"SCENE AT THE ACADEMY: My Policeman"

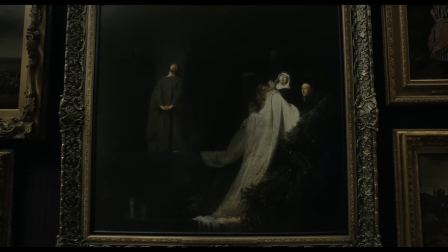(4:09) This is one of my favourite paintings, Raising of Lazarus by Jan Levens.
Jan Levens' Lazarus picture. We found this painting and thought, that is something that one could believe Patrick would be in awe of.
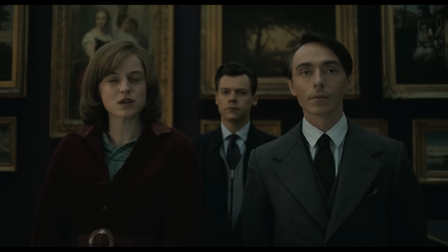(4:22)
Marion immediately sees something in it.
It's astonishing. Exactly.
It is also a painting about a rebirth and about two friends and one of them coming alive again.
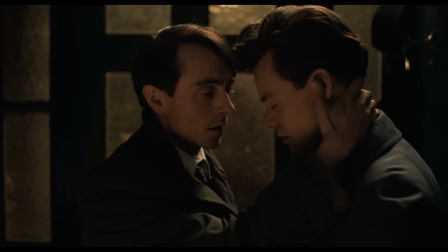(4:38)
And somewhere in there, there is a story that Patrick is telling Tom.
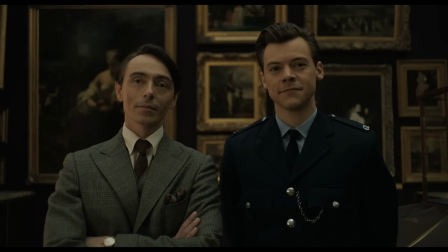(4:44)
They're talking in code through talking about art. And they're talking about themselves and they're talking about the world they're currently living in.
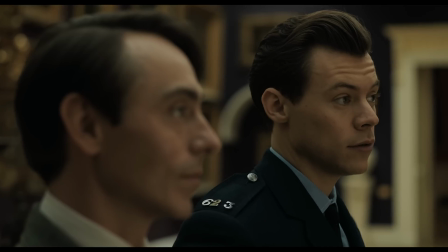(4:53) I wouldn't mind learning more about paintings. Art, I mean.
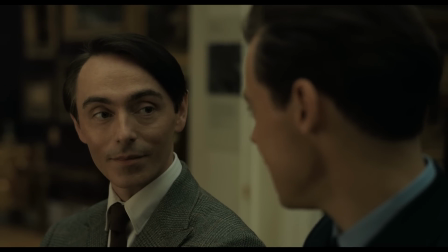(4:59) well, that's admirable. Is it? Why? Because a man should always try to improve himself.
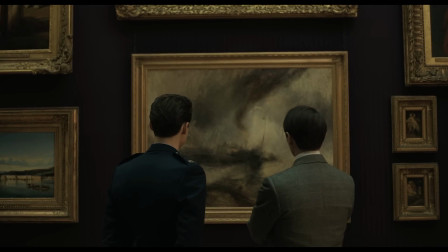(5:10)
It's the particular and important environment, the colour of your walls if you can't change them in a location.
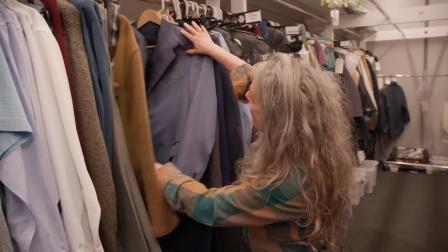(5:19)
And as someone who's very interested in colour, I want, obviously all those colours had to be in balance.
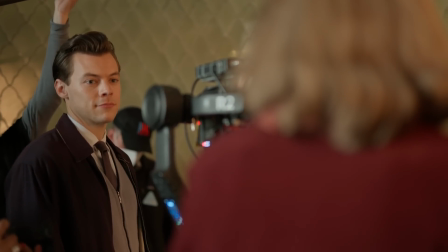(5:26)
For the Tom character, he's out of his depth in that environment.
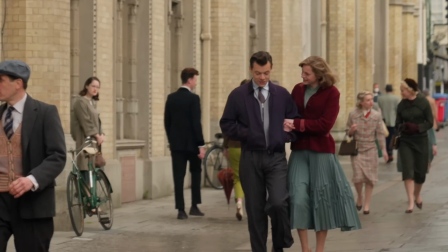(5:31)
He wants to fit in, so, he wears a smart shirt and a tie and tries to look as grown up as he can. Patrick, his thematic colour is this mustard.
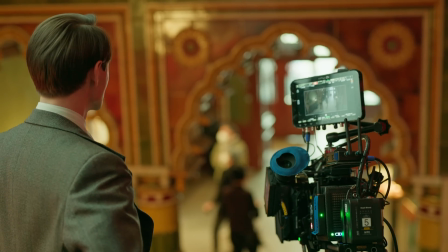(5:44)
There's flecks of mustard in that suit. He has this important role in the museum, and we decided that he got all his suits made at a tailor's in Brighton, not Jermyn Street in London.
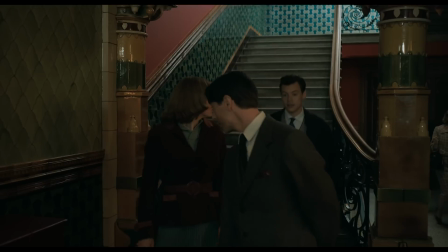(5:56)
Likewise, Marion, I think her ability to make artistic choices is evident, but it's still quite sort of conservative in a sense.
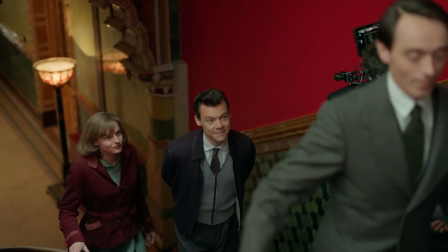(6:05)
I wanted everyone to look in harmony in that environment. That's why I went for that particular burgundy. She helped us understand more about Marion, helped us understand more about Tom off duty.
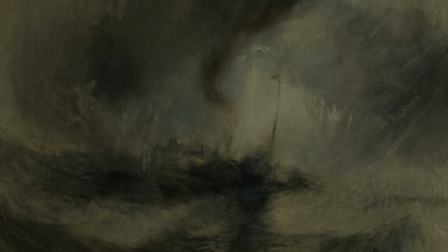This scene was probably the one that I scored the most different ways.
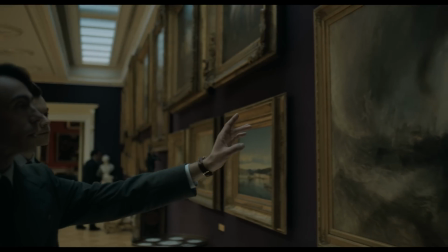(6:31)
My first attempt at it was very much about Patrick.
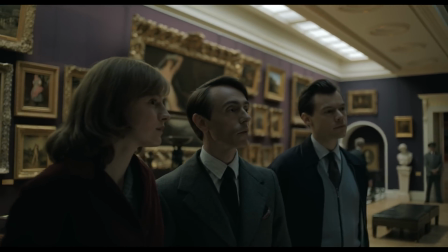(6:35)
It was all Patrick presenting something and the arrival in their lives of this more flamboyant kind of character.
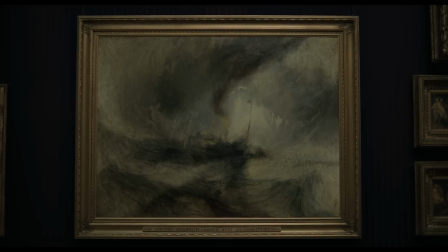(6:40)
And then that kind of started to feel like we weren't sort of really reflecting what was really going on behind the scenes. And then I tried another version, which was a much more kind of excited version,
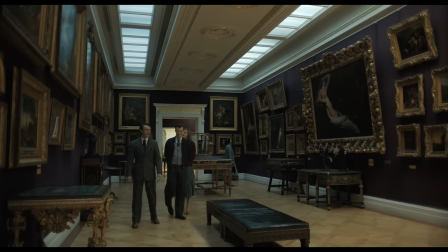(6:50)
and it was a much pacier thing, and it felt like the excitement of going to the museum and a new life beginning.
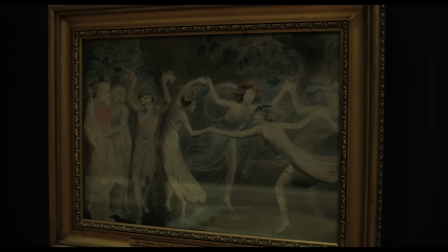(6:59)
And then what emerged then was this version which stops and it starts, and it leaves lots of spaces for looks.
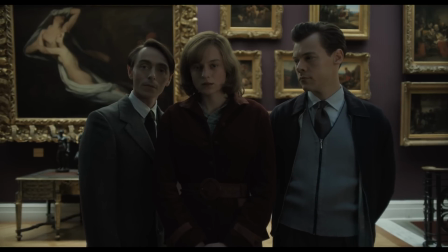(7:06)
These little glances and looks between people started to emerge to let the audience realise that this wasn't just a simple trip to the museum. The film could be opened up in so many ways by coming at it from different angles.
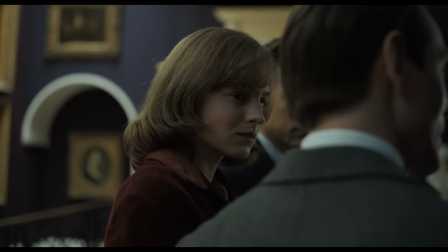(7:19)
That whole scene is constructed in a way where you don't know what you're quite seeing there yet.
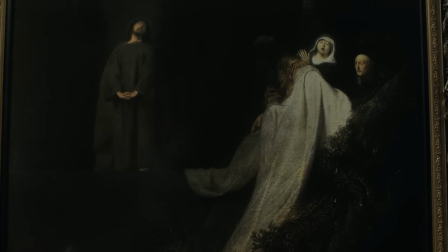(7:25)
What you think you're seeing turns out to be something more nuanced than that later.
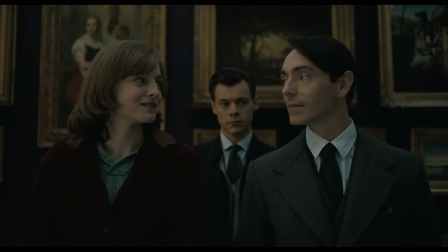(7:30)
And language about the art is the start of the language of their relationship.
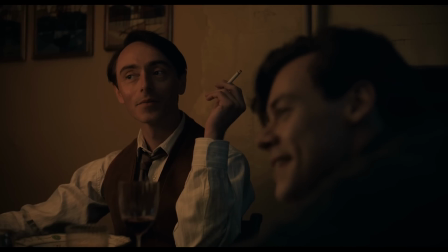(7:38) Astonishing. Exactly.